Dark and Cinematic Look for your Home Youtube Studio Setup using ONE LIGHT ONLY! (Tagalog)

Ipapakita ko sa inyo today kung paano ko ginagawa ang dark cinematic setup for my YouTube videos dito sa kwarto namin.
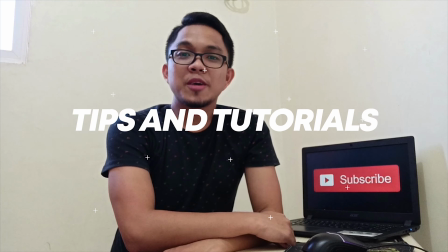0:07 Tara, baka may matutunan ka sa video na ito. Baka lang naman! Just a quick disclaimer bago tayo magsimula. Hindi ako professional lightsman, gaffer, or kung anumang tawag nyo dyan. Ang isishare ko sa inyo ngayon ay basis ng mga tutorial na sinapanood ko sa YouTube and actual experience na din in setting up my own studio. At hindi ko rin sinasabi na maganda itong setup ko. Gusto ko lang mag-share dun sa mga gustong ma-achieve ang look na to pero hindi nalalam kung anong gagawin. And especially dun sa mga nag-vlog using their smartphones na kagaya ko. And with that out of the way, let's go! Tip number one is to keep your distance. Dahil nga gusto mong maging dark yung background, kailangan mong pumuesto na malayo sa background mo. In my case, dahil hindi naman masyadong malaki itong kwarto namin,
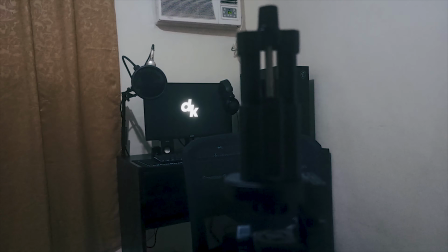1:00 I maintain at least one meter distance between the chair kung saan ako umuupo and the desktop computer as my background. So moving on to tip number 2 Which is to eliminate other sources of light Dito sa kwarto namin ay may malaking
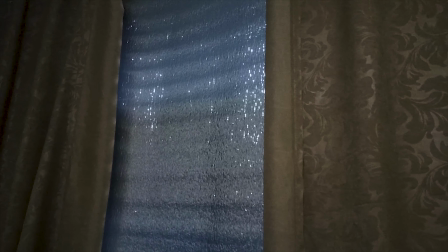1:22 bintana Na tinakpan ko ng insulator foams Para kahit anong oras ako mag-shoot E walang ilaw na nakakapasok sa kwarto Ngayong naalis na natin yung ilaw na nanggagaling sa bintana Kailangan naman natin alisin or patayin yung room light Gaya nga na nakita nyo kanina nung pinatay ko yung room light E dumilim na yung kwarto So ang kailangan nang natin gawin ay ilabas yung primary source of light or tinatawag natin key light. Sa mga hindi pa nakakaalam, ang gamit kong key light ngayon is ang softbox na nabili ko sa Shopee worth 1,000 pesos. May ginawa akong video about dyan. Click nyo na lang to. Yes, yan. Oh, oh, oh, yan.
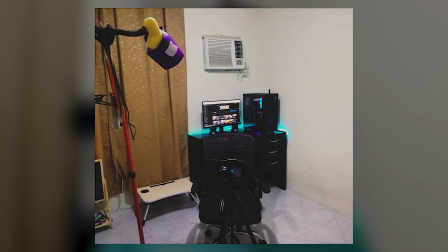2:02 Pero kung wala ka namang budget pang bili ng softbox, pwedeng-pwede kang gumamit ng LED lights na nabibili sa hardware store.
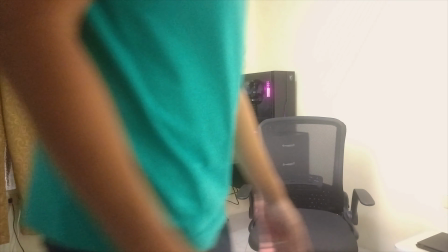2:08 Actually, yung gamit ko nga dati is a lampshade na nabili ko sa department store. So ngayon, isa-set up na natin yung key light.
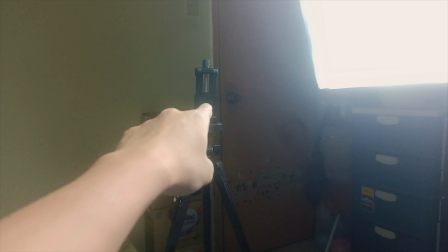2:14 Let's go!
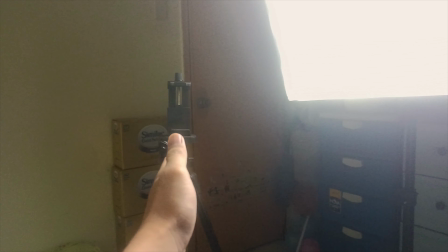2:16 So, sa nakikita nyo, yan yung tripod at dyan ko ilalagay yung smartphone And yung key light is nilagay ko sa 2 o'clock,
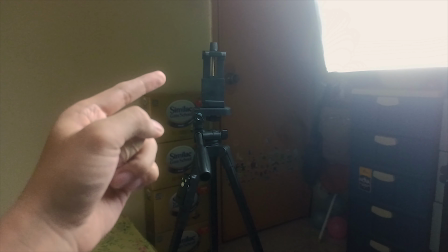2:24 sa bandang 2 o'clock from the tripod Para ma-achieve ko yung medyo Rembrandt or dramatic look para dun sa mukha ko So,
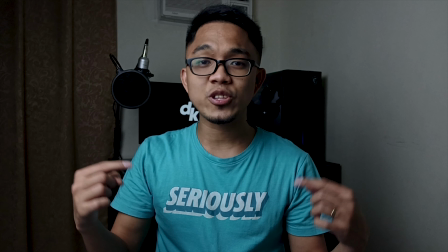2:31 ikabit na natin yung smartphone para makita natin yung output ng ganitong setup Let's go!
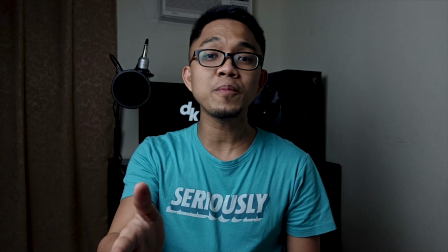2:36 And there you have it ladies and gentlemen Ganito yung itsura or output pag
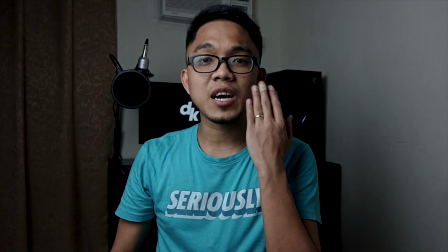2:40 nilagay mo yung key light 45 degrees away from your camera or your smartphone.
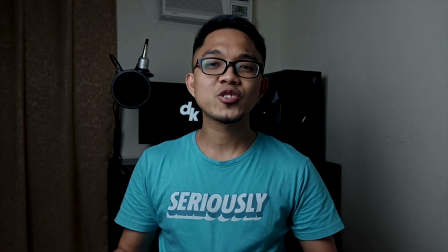2:45 So itong part na to ang well lit at sa kabila naman is may mga dark shadows ka. Making it look more dramatic or cinematic kumbaga. So for me, pwede na tong setup na to.
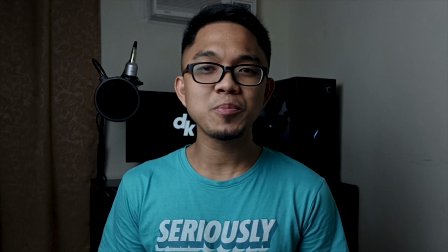2:55 Pero kung gusto mong magkabuhay yung background, pwede ka maglagay ng practical lights tulad ng lampshade or anything na pwedeng magbigay ng accent dun sa background mo.
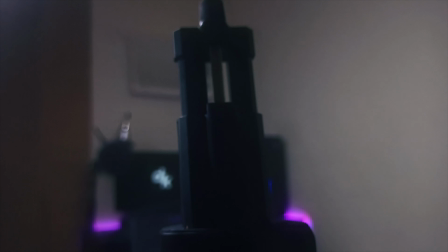3:04 In my case, RGB lights yung gamit ko. Teka, yun ko lang.
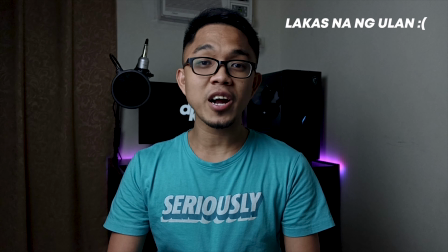So ayan, na-achieve mo na yung dark cinematic lighting setup for your YouTube videos. If you like this video, please give it a thumbs up, share mo na rin kung trip mo lang naman.
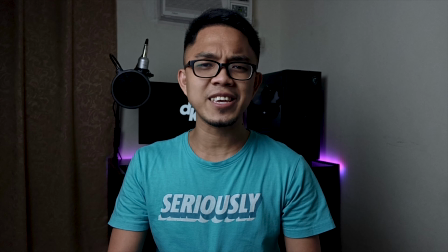3:23 At kung bago ka rito, please don't forget to subscribe to the channel and hit the bell para notified ka sa mga susunod nating videos. And again, thank you so much for watching and I'll see you on the next one.